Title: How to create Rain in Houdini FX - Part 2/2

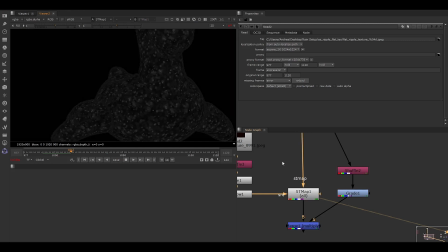778s
It's like, instead of iterating through a lot, all the small details in the occluded parts maybe, you know, where the weather affects the most the look of an object.
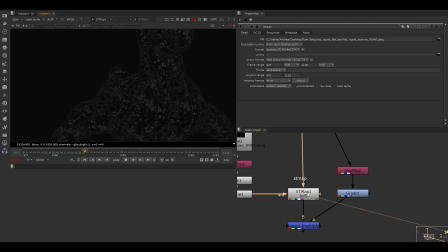794s
I just use this and helps quite a lot. It's like makes everything faster. And just also to change, like you can change whatever you want very quickly. If you see, it's like the object. The issue that we have now is that it's everywhere, right?
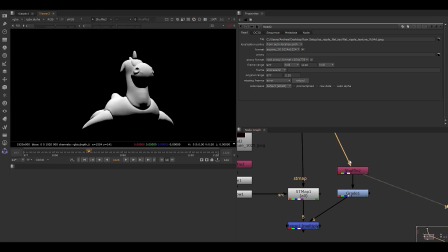811s
So that's why we have the normals. So yeah. It should be the normal pass. I just took the epsilon axis, so just the up vector, right?
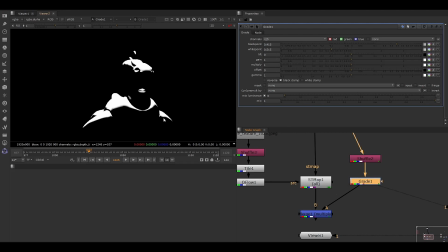823s
I graded it a little, just to remove what wasn't really pointing that much up. And here it is. You have the rain ripples on top of your object.
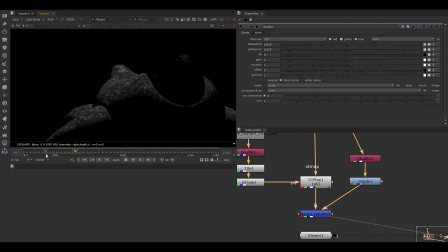837s
So here it is. And now you're going to tell me if you're really picky.
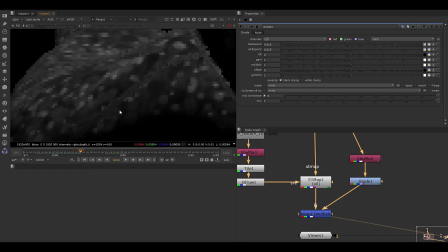844s
Here there is an issue, right? Because here we have the UVs of the object.
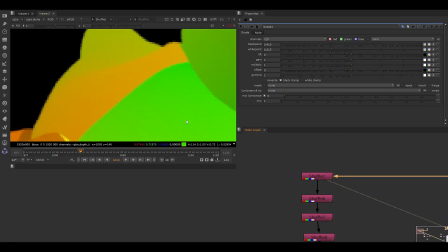853s
If you go here, you see, we have this.
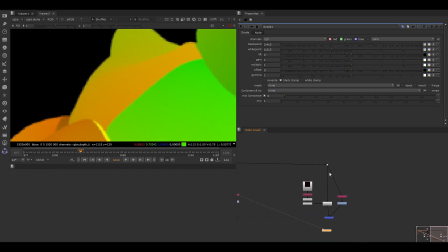859s
So how do we avoid it? Easy. We create the UV2 attribute that we mentioned before. So by projecting the UVs from the top.
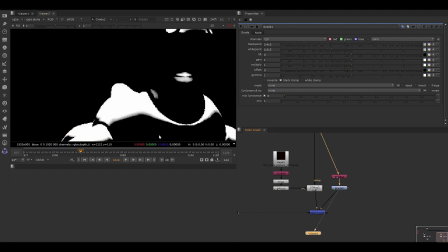872s
And since we already know that we are going to remove it with the normals, right? Doesn't really matter what happens below.
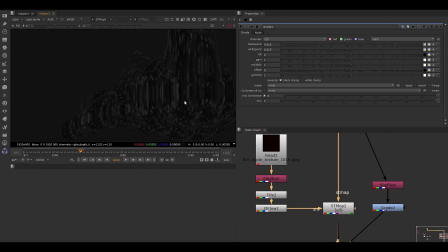883s
So, if this happens, this stretching, we don't really care. Or better, I believe it's also going to help because it looks like it's going down.
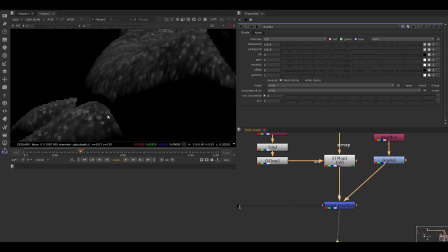899s
Okay, if you look this here, and we have a little bit of stretching here, like close the borders, let's say. It's like going to help, it adds variation and looks like the water is falling down. Look. So here it is, magia, magia. We have
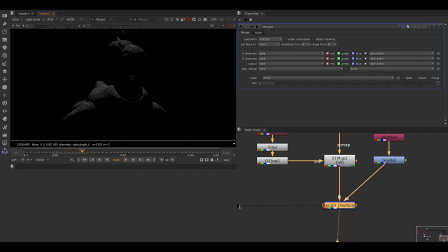922s
Arena Ripples without Sims. Last thing I want to mention is for the light.
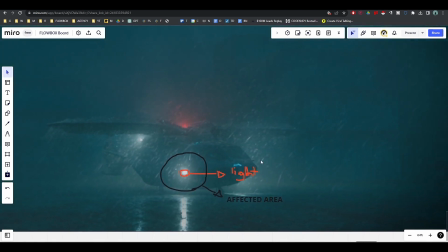930s
So, for the rain, like,
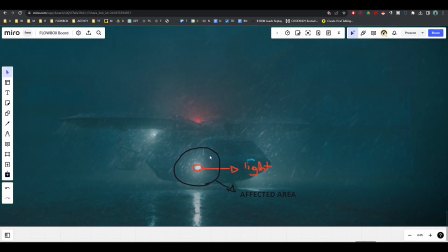935s
what I've seen, like, it really makes the difference in the look
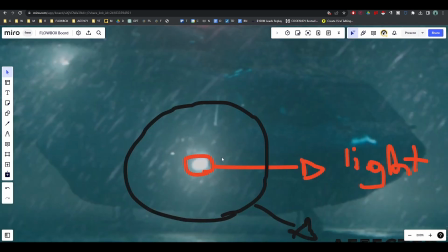941s
is that once you render the light,
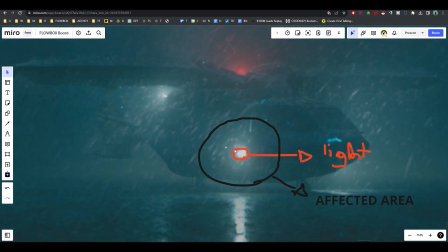945s
you can apply some glow on top of the rain to extend it a little.
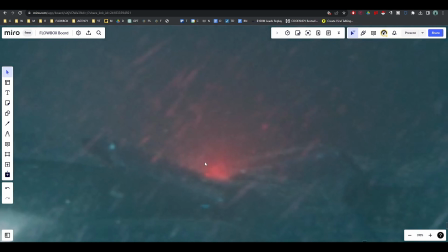952s
If you look, like, here, I have this red light, which is maybe big like this, right? So, how much is casting on the mist is, for example, like this, then starts to really fade out.
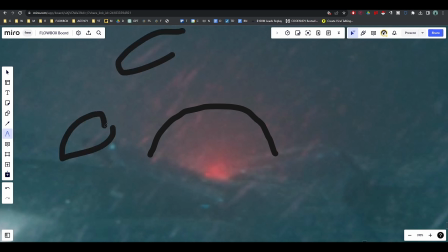969s
But look here, the rain, it's like it's still very red, right?
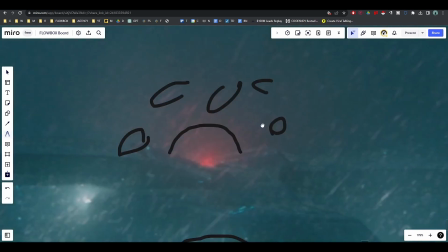976s
Much farther. And this helps a lot.
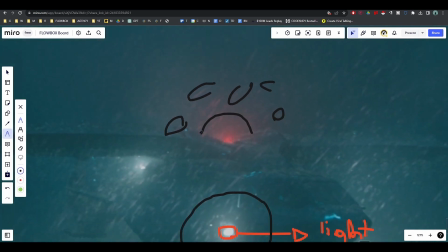980s
Like, this fakes the refraction of it and how much it picks up the light so easily.
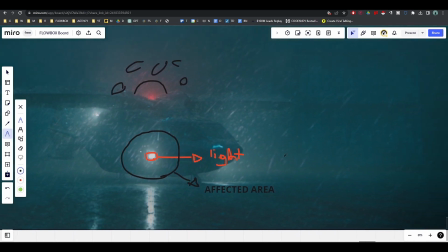990s
So, yeah, that will really work well. If you look here, also.
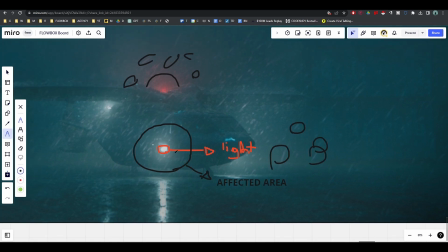997s
And you can make this in comp very easy. Just add on top of the rain your glow, your additional glow given by the light.
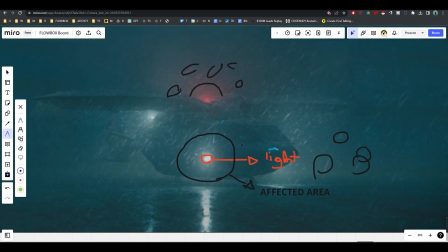1010s
That's it. And I think it's pretty much everything.
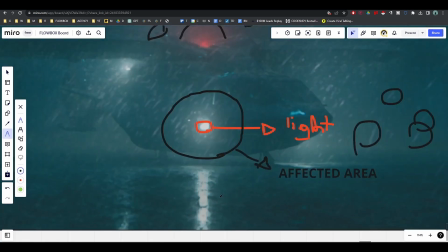1015s
Once you add on top all the elements, like the rain splashes on the ground, the ripples,
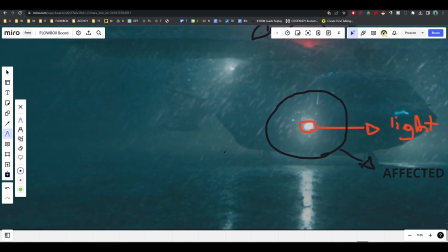1020s
the reflections, of course you are going to render the ground with some reflections, right?